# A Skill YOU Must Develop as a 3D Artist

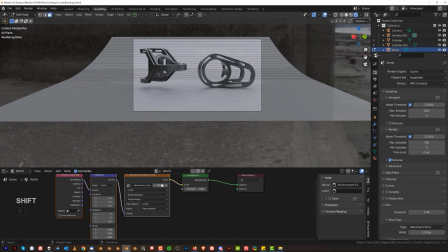[4:09]
So click here and literally delete it. This will pump more light in here. In addition to that, we can grab a knife with K, run the knife here, click, right click here and space, and delete that junk, okay? We don't need it. This is all fluff, guys, okay? This is something we're not going to be seeing, so let's delete it.
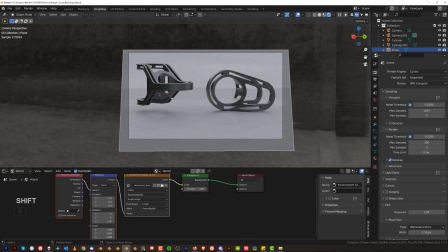[4:29]
Now you get unobstructed light, but this side here on the left is still a bit dark.
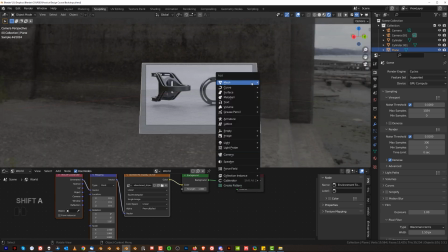[4:34]
So what do? We add a reflector, okay? So we're going to add a plane, move it in here.
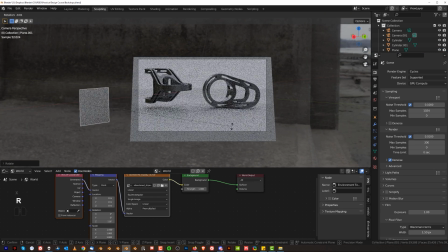[4:39]
We're going to rotate it on x-axis, on z-axis, make it larger, and you're going to see what's happening, right?
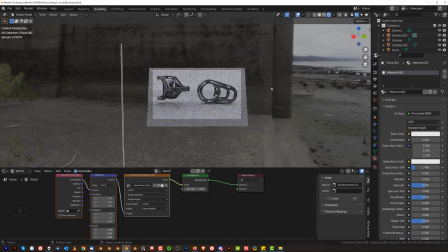[4:47]
We're going to be reflecting light that's coming from this side back onto the object.
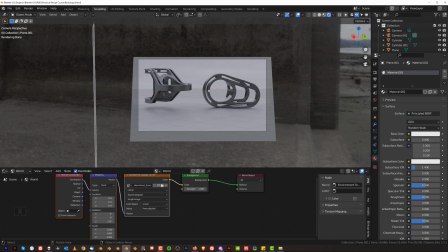[4:52]
This will ensure two things, okay? The light's going to have the same quality, it's going to have the same color, which is really important, all right? So we're going to move it in here, make it bigger, okay? And look at this, okay?
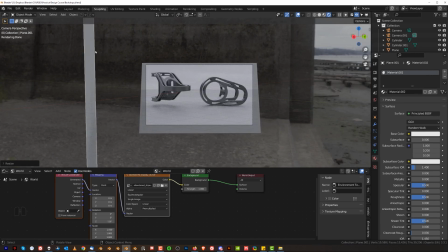[5:05]
I'm gonna turn it off and on. So if you wanna find this plane in your stack here, click on the plane, go here, and press period on the numpad, okay? You're gonna jump to this plane here and turn it on and off, and you'll see the effect of it, right?
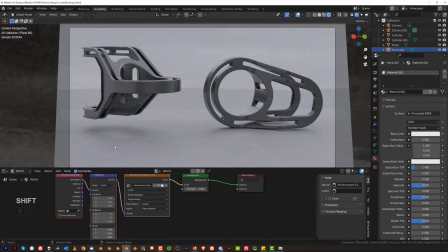[5:19]
See? So now what we can do, we can dial down the amount of light that's being reflected by simply changing the, the darkness of it. So watch. If I'm gonna go here and drop it down, my light's gonna be decreasing.
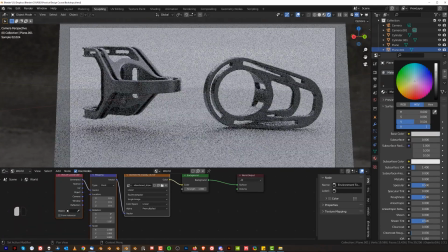[5:32]
See how nifty the trick is, okay? So what you want to introduce a bit of shadows on the left side to create a bit more dimension, a bit more drama, right? So you want this bit on the left to be a bit darker, just a tiny bit darker, yeah? Not too much, but a tiny bit.
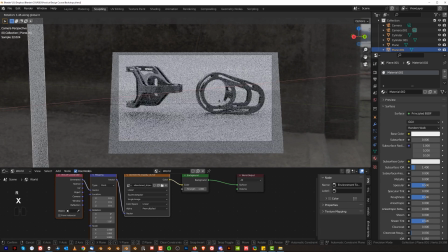[5:48]
You can also rotate this plane here, okay, like this, to cast the light from the bottom. You see that? Because the light being reflected flat back on the object. But if I'm gonna do that, the light's gonna bounce here and reflect here in the bottom.
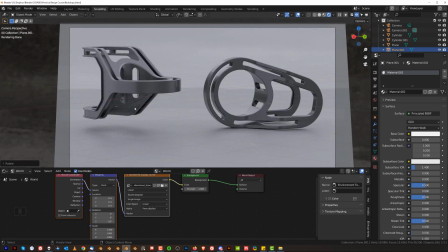[6:05]
You're gonna pump light to all these, lower areas to open it up and make it a bit more bright.
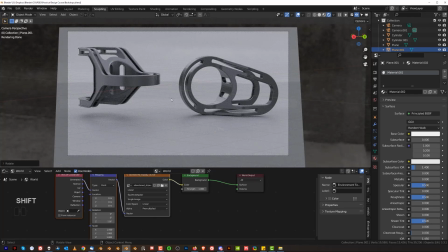[6:11]
So now this is really cool lighting. So look, we're using one light, very simple light, right? Very simple. And we are using reflector. Now in the video with backdrops, I told you to be careful with reflective backdrops, and you can see this in here.
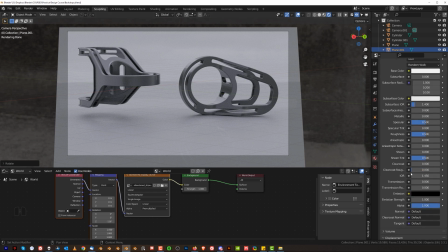[6:24]
You can see the line here going through this image, okay? Watch what happens that when I actually increase the roughness of this plane. So I'm going to increase the clear coat roughness, and this will literally disappear, okay? You see what I mean? Be very careful with reflections, okay?
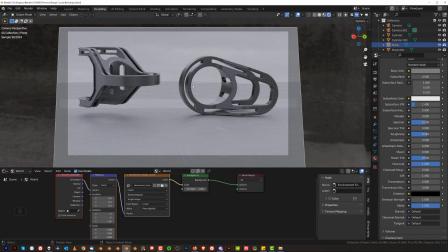[6:39]
Because they will pop in, and this is going to look nasty in the render, okay? You want to remove that thing.
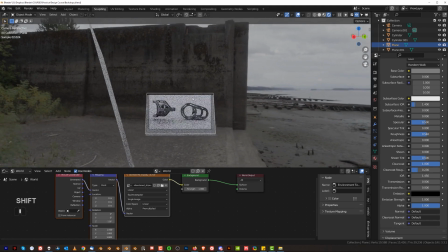[6:44]
I'm guessing what happens here is that this wall is being reflected down, I think, or maybe the plane, I don't know, but something is being reflected, okay?
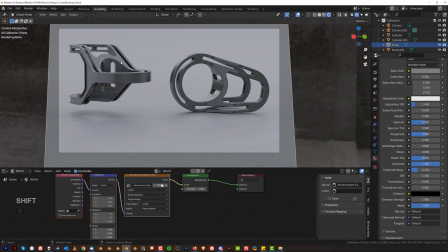[6:52]
So you want to remove that. You will still have these reflections here close to the objects, but you remove this nasty edge over there in the background, and that is really good. Now we have one more problem here, okay? And that's the level of light. It's a bit dark, all right?
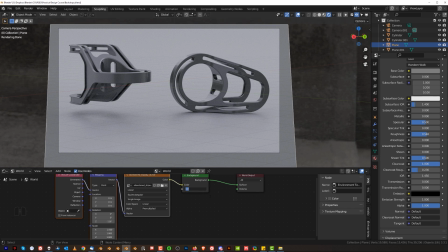[7:06]
So if you want to make your Hdri brighter, technically, this is not the best way of doing it, but it's a dirty way of doing it. You can increase the power of background. So if I'm gonna go here to 1.6, boom, right?
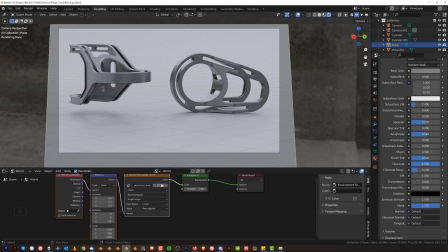[7:19]
And there you go. And that's almost a final piece. Now the last thing I would do in here, but it's nothing to do with lighting,
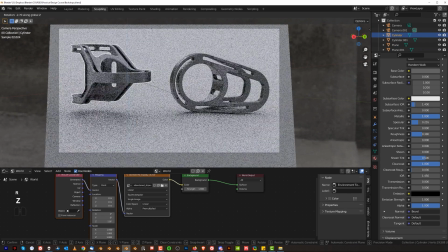[7:26]
is to actually rotate this in a way that would show a little bit more of this object, you see, because when it's rotated this way, this part here is really heavy optically.
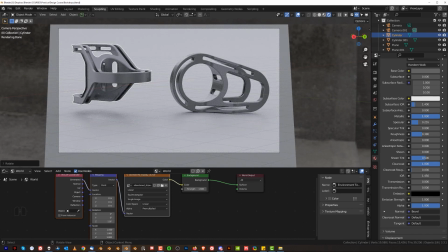[7:38]
You can't see through it. You can see there is some kind of an edge here, but you can't see really what it is. I would probably do something like this, right? Maybe, maybe. I would need to think about it, okay? But I would just kind of rotate it maybe a little bit. Just open up this gap here.
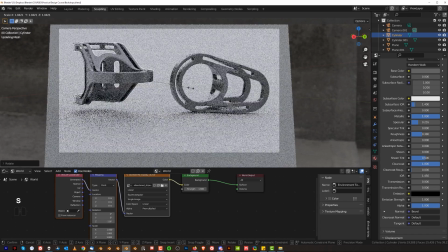[7:53]
Maybe make it a bit bigger, You could do this as well. Just make it a bit bigger. See what I mean? So always try to manipulate with your scene, okay? Don't be shy, Just make it fit your scene, okay? Make it fit your scene. Anyway, so this is it, guys, and this would be a very simple way of setting a lighting.
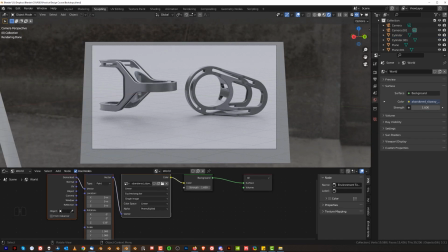[8:13]
Okay, so now let's say that you wanted to use lights in Blender, not an HDRI.
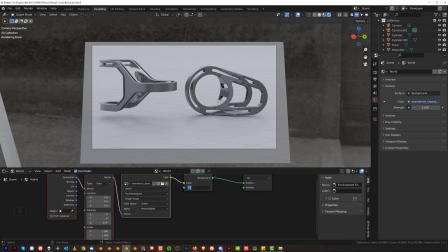[8:18]
If I was doing that, I'll probably still go with maybe like 0.2 here on HDRI, okay?
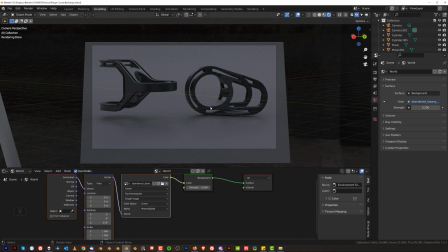[8:24]
Just to retain some of this ambient lighting, and then use lights on top of it. You have two options, okay? One of them is going to be using lights in Blender, and the other one's gonna be using IES lights, meaning lights downloaded from internet.
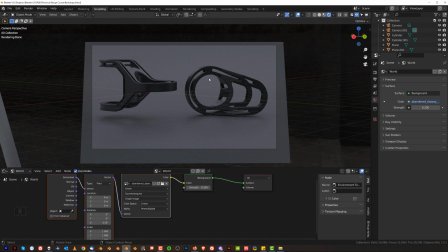[8:40]
You can go on Google and just type IES lights and download. They're free, they're all over the place. There are baked lights created by manufacturers. You can download them, they're physically correct lighting.
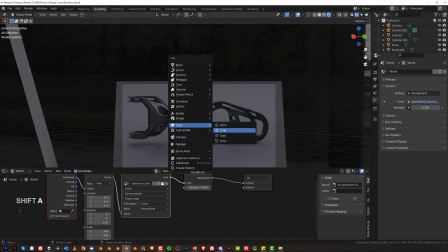[8:50]
You can plug them into lights in Blender. So let's add the light here. A regular area light and put it up here and make it larger, okay?
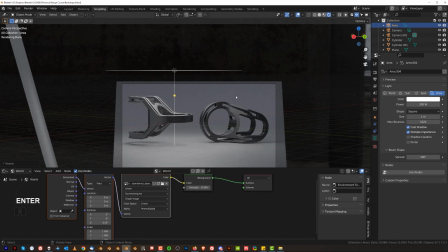[8:59]
Make it a bit more, strong, so maybe like 300. And if you wanted to go with these lights, these are not accurate lights, okay? I would not advise using them. In Eevee, they're kind of okay, they're kind of cool with like volumetrics, but honestly, in cycles, I wouldn't be using them, okay?
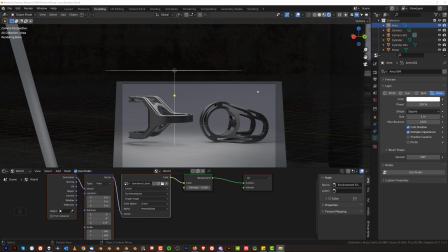[9:18]
What you want to use IES lights. So now the way to enable IES lighting, you simply have to go here to the lighting panel,
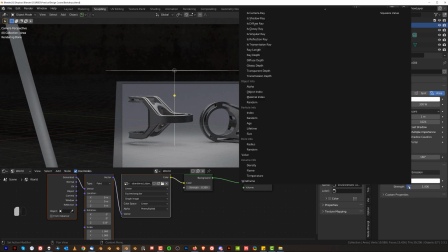[9:27]
go down to use nodes, click, and under strength, click on that, and you need to change this to IES.
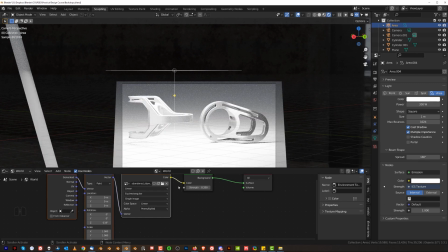[9:34]
So scroll down here, scroll up, sorry, and click on this texture, okay? So now what you want to do is you want to upload texture just like you upload HDRI here, okay?
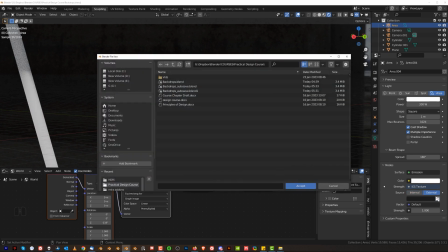[9:43]
So click on source external and grab this folder here, go to your downloads where you downloaded the IES pack. Like I said, type IES lights in Google and you'll find a ton of free ones, okay? And they all have different attributes.
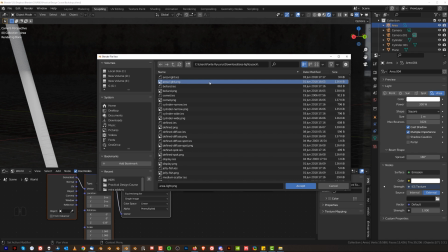[9:59]
Now remember, they're physically correct, which means you need to make sure that the distance and the scale of your scene actually fits the light, okay? So you need to upload the IES texture. Remember, this is important, not the PNG, but IES texture, right?
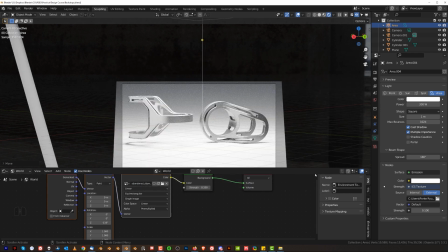[10:14]
Now remember that when you do that, this lighting is going to be actually accurate, which means it will depend on the size of the lighting itself and the scale of your objects, okay?
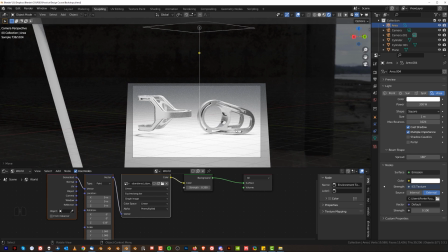[10:27]
So if it's too strong or too soft, whatever, you need to readjust your scene, right?
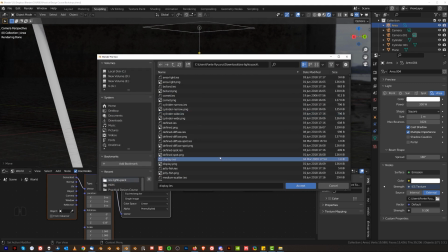[10:33]
But this is how it works, guys, okay? So let's say we're gonna go here to, I don't know, define spots or diffuse spots, whatever, right?
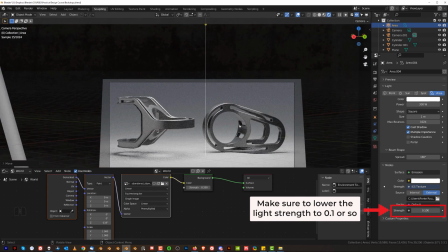[10:41]
They're all different kinds of lighting, and this is the best way of using lighting in Blender.
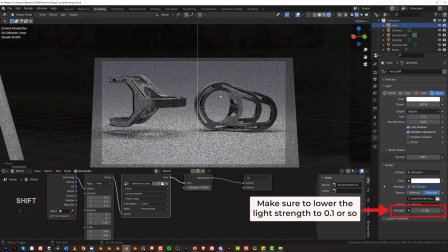[10:46]
Like, look, by itself, this is already really good.
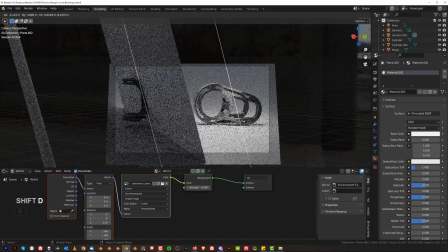[10:49]
This side is a bit dark, but what we could do, we could move this reflector here, right, or rotate it around, okay?
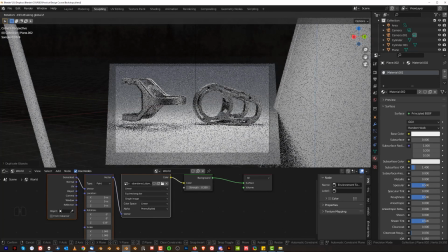[10:57]
Because remember that each of these faces has
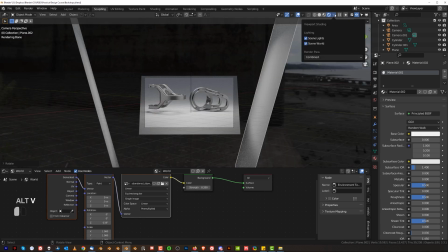[11:02]
normals, so you need to face it with the correct normals, which means if I go here to face orientation, where is it? Here. I can check which face is oriented which way.
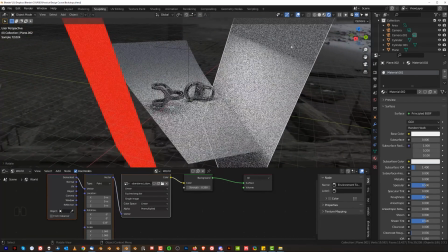[11:13]
So, these are flipped faces, which means my plane is facing the correct way in here.
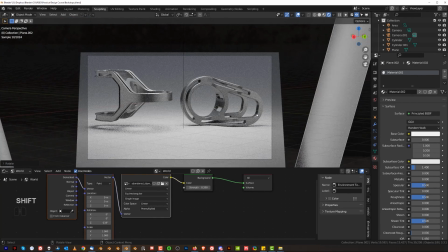[11:19]
So I press 0 on the numpad. You see now I'm actually highlighting this area in here, right?
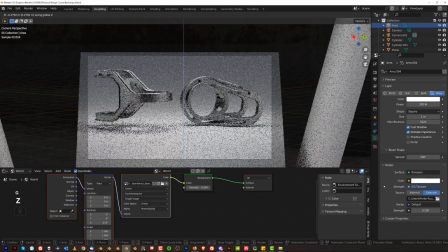[11:24]
So I can lower my light now to bring it closer to my models to make this light stronger. Okay, you don't have to increase the power of your light. You can change the distance of your light from your subject, because the closer you get, the stronger the light's gonna get, but also it's gonna get harsher.
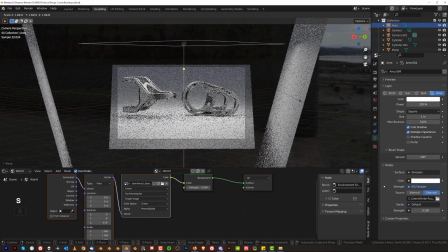[11:39]
Which means if you get closer, you need to make sure that you're gonna actually increase the size of it to make it softer. Because small light source like a sun, because sun is relatively small in the sky, is gonna cast harsh shadows, right?
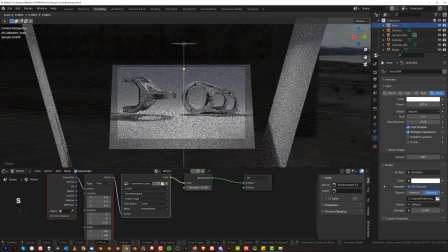[11:51]
So if I do that, see what happens to my shadows? They're much more defined. If I do this one, they're much more diffused, because the light source is larger.
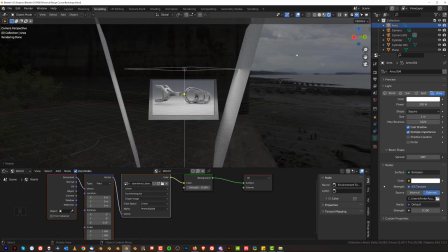[12:00]
It's kind of like the situation with our Hdri, which is diffused, which means the whole sky here acts as a softbox,
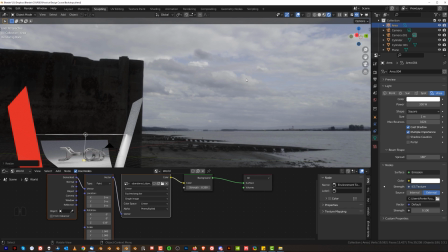[12:07]
because the sun shines through the clouds disperse the light, and the light shines on your object. This is why we use this Hdri, because it's diffused and soft.
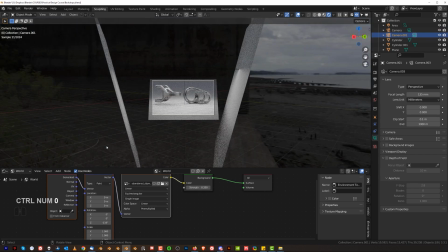[12:16]
Right, so if you want to have a more defined lighting, what you need to do is simply change the size of the lighting, okay?
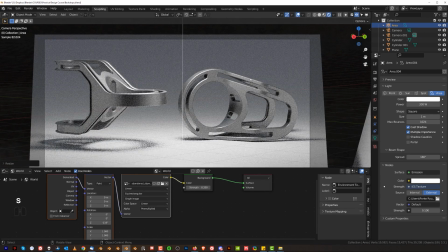[12:23]
Change the size of the lighting. And you could also go ahead and play with colors.